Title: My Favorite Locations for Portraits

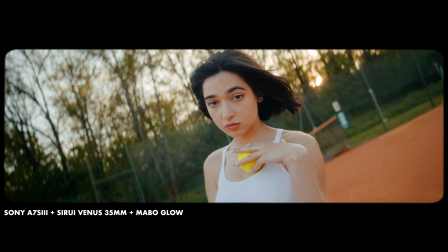4:06 So just keep your eyes open in your own city, where you could frame a model nicely.
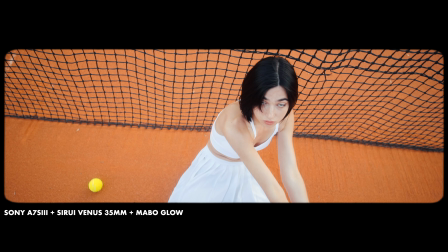4:11 As I said, also be aware, working with different heights to get most out of the location. Learn how to direct the model right to get most of her and the location. I made a video on how to direct models.
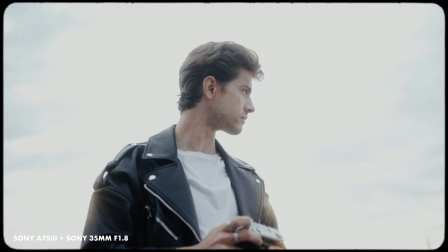4:23 Check it out here if you're interested. You also need to consider day and nighttime. Some locations are really great for sunset or sunrise.
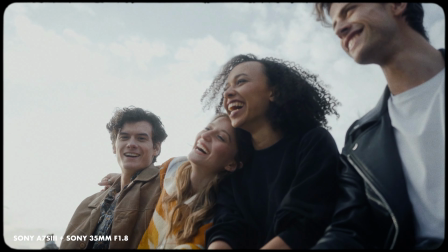4:29 You need to know if light is coming through at a specific time of the day. There are spots that glance at sunset, like at a sea or a parking lot.
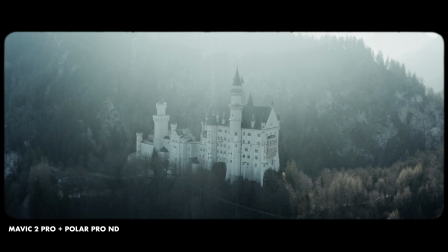4:38 Others, like on the field, where you get a really nice a sunrise with some fog in the morning.
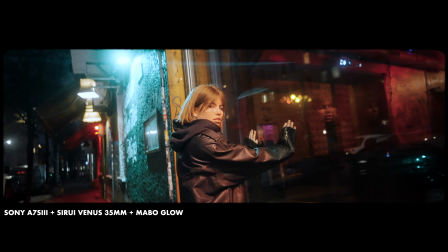4:43 Other places, on the other hand, reveal their magic at nighttime with a lot of light and reflections.
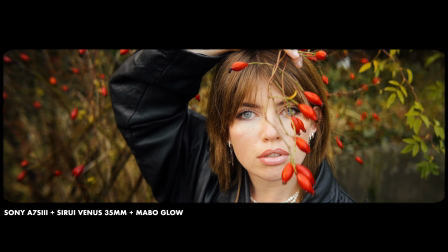4:48 I would also take into consideration to imply objects of your location into your shot, natural elements like flowers,
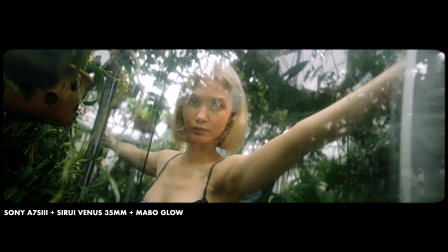4:56 weed, maybe a fence or some barriers you can put in front of your model to create a more three-dimensional picture.
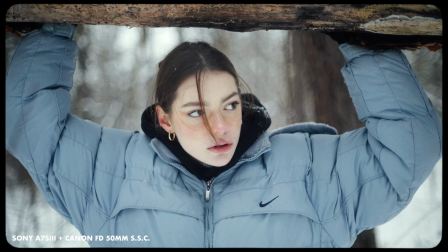5:02 Position your model and the body of your model into a location that it kind of merges with the location.
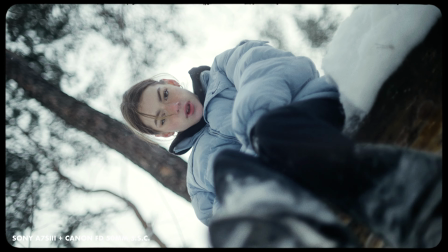5:08 All this can help to create a more organic and visually interesting scene. Also look for contrasting colors.
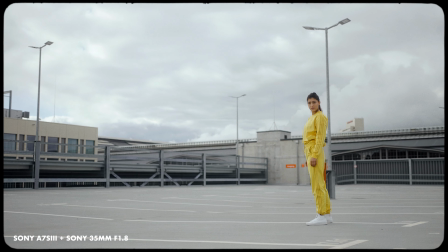5:14 Contrast between your subject and background can make your shot stand out.
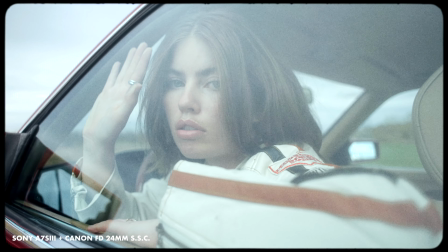5:18 You can check for locations that offer contrasting colors, and especially consider the outfit of your model and match it to the location so the vibe fits. But besides location, what's also really important that you get Marble Glow, the best diffusion filter on the market. Check out the first link in the description. And don't forget to check out my clothing brand Visual Minds, 2 shirts, 2 hoodies, 4 elements dealing with the perception of art. I hope I could get you inspired a little bit. I wish you a lot of fun on your next shoot. See you in the next one. Peace.